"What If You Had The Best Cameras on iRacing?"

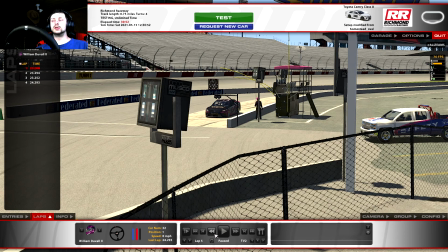(20:05)
ready there i'm going to come back over here to tv2 now what i want to create with this one here is i want to create like an
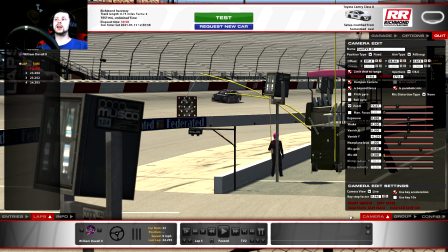(20:14)
infield manned camera i want every every camera right here to be like a manned camera I want it to look like somebody standing on the infield inside the wall and I want it to be kind of human height so
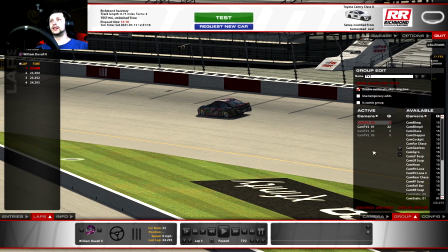(20:28)
each and every camera in this group we're going to go ahead and we're switching over to the first one in the group
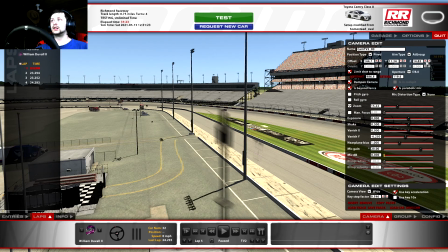(20:34)
I'm going to click here I'm going to go wide I'm going to bring this one down to a manned height
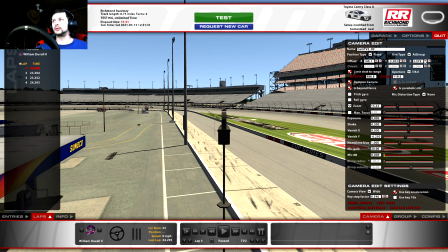(20:42)
I'm going to bring it over here to a realistic position so you're going to be pretty much just inside the wall here that
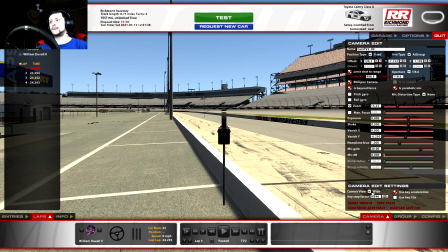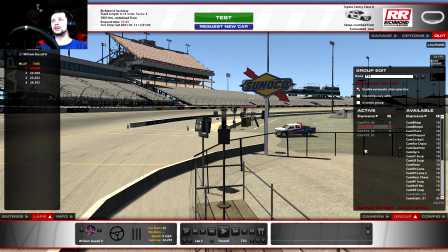(20:55)
one's already set to zoom so now we're going to go to the second one
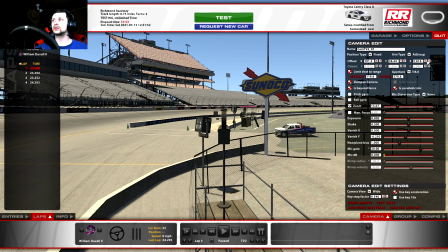(21:03)
and you notice this one here is up on this bench we're actually going to use that we're going to leave that there because that's right around where a cameraman would be
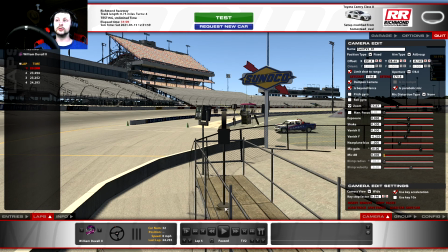(21:10)
realistically so remember if I wanted a tripod or a human height I'm aiming to just make this disappear by one click so you see it right there it's pretty much ground level and now I'm going to make it disappear by one click I'm going to go ahead and go
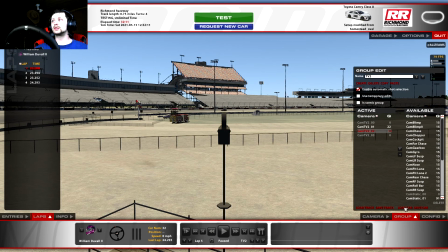(21:23)
to the next one that's going to this camera here and we're just like the other one we're actually on a bench right there we're going to
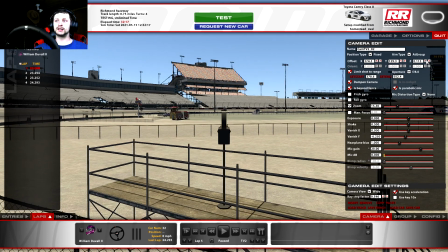(21:28)
use it once again so we're going to bring it down that's right there even with it and now it disappeared
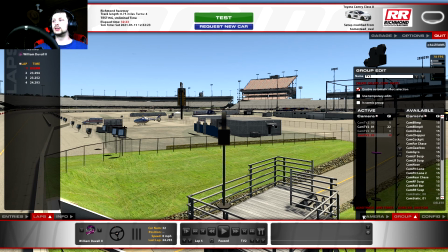(21:36)
I'm going to come over here to camera two and we have yet another
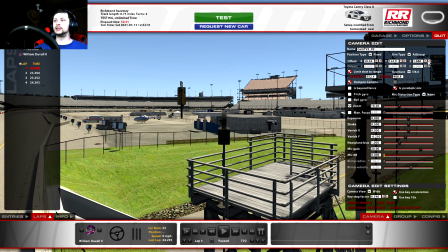(21:43)
uh cameraman stand now this one here you'll notice that we can actually see through it right about i'm not even sure honestly where the height is right there i believe is the floor and i'm going to go like that and that one would just disappear because that looks like it's the floor line
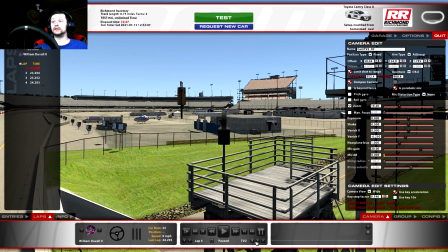(21:58)
right there and you notice it's over top of the plate so i'm going to go ahead and leave that just like that and that would be all of the cameras
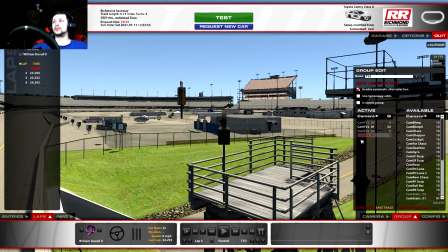(22:04)
there now i want to make sure that they're all set on zoom so this camera here is on zoom this camera here is
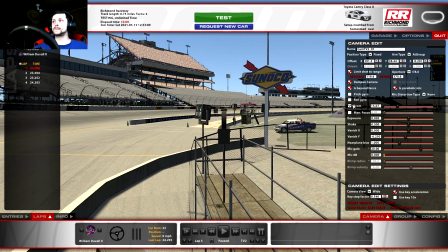(22:11)
on zoom this camera here is on zoom and
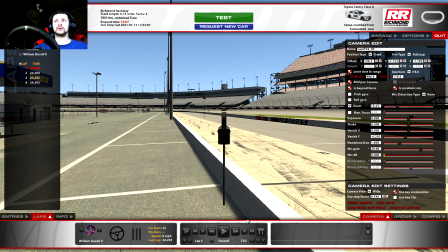(22:19)
this camera here is on zoom all right so we've got everything that we want there we've got it exactly how we want it
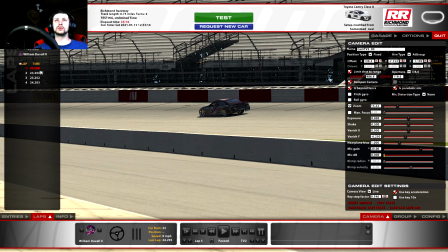(22:25)
when I go back to live we're gonna go ahead and jump back to lap number one and we're gonna watch all
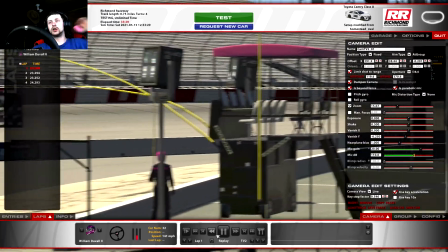(22:32)
the cameras come through and we're gonna make sure that they are all in
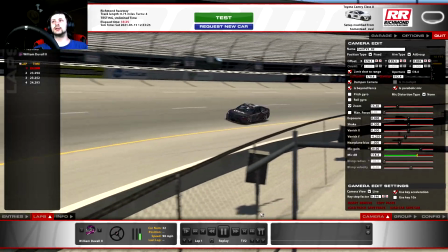(22:37)
focus we're going to make sure that they're all good now
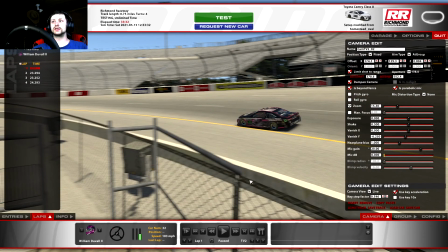(22:43)
one thing I just noticed right there was you see these rails and how they're kind of cut off right there well I don't want them to cut off on the broadcast I want this to look as realistic as possible so I'm going to take my near plane bias it was right here and I'm going to slide it all the way to the left and you'll notice that pieces everything back in if you take it to the right all everything starts to
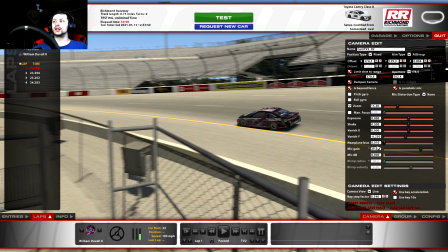(23:01)
disappear and the further to the left you bring it the more that comes back well I want it to look as realistic as possible so i'm going to let
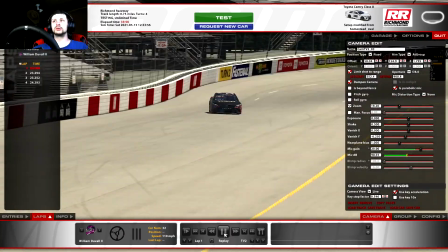(23:07)
as much scenery be there as possible and now i'm going to let the car roll one around everything looks good there i'm going to
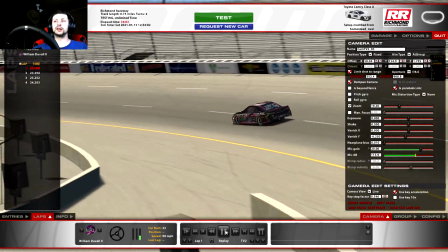(23:13)
go ahead and bring the near plane bias all the way over that way we're not cutting anything off there either all
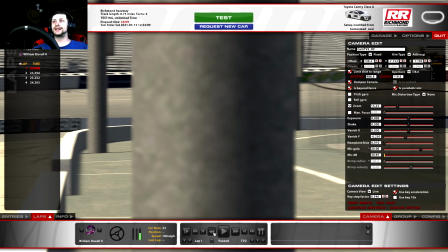(23:20)
right there's a good one but a lot of stuff's probably getting cut off so yeah i know i know we've got a pole right in the way but it's all right it
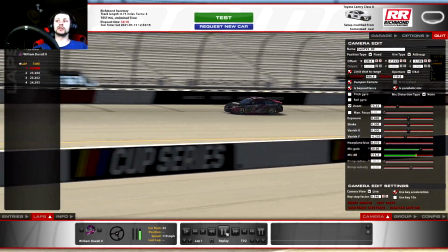(23:27)
is okay we're going to go ahead and leave it there because you're only going to be there for a split second when the cars are at speed and it looks more realistic that way.
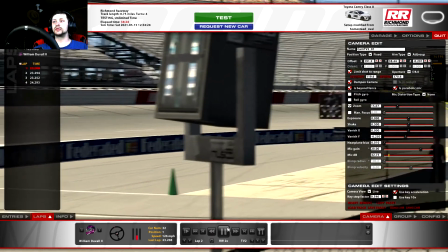(23:35)
This one here I'm sure we're probably honestly missing a lot seeing as it's coming through the pits. I'm going to go back and we'll double check.
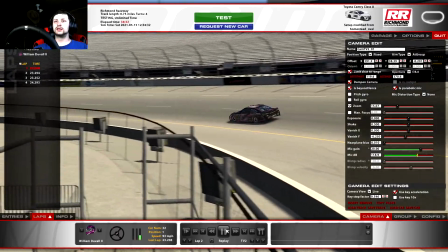(23:43)
Alright so now everything looks smooth. I'm going to go all the way around. Now we'll move it back to the next camera.
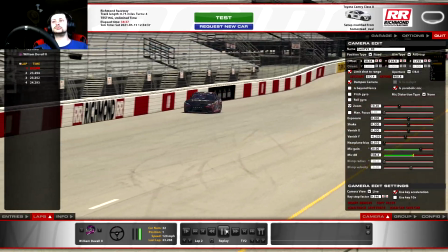(23:50)
Everything looks good. This one here has already got it all the way up.
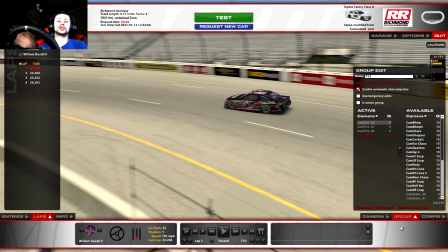(23:55)
And that is that camera there. Now mind you I just took an eye racing camera and i did small adjustments to it so i didn't have to change the shot range i'm going to go ahead and take i'm going to rename this one here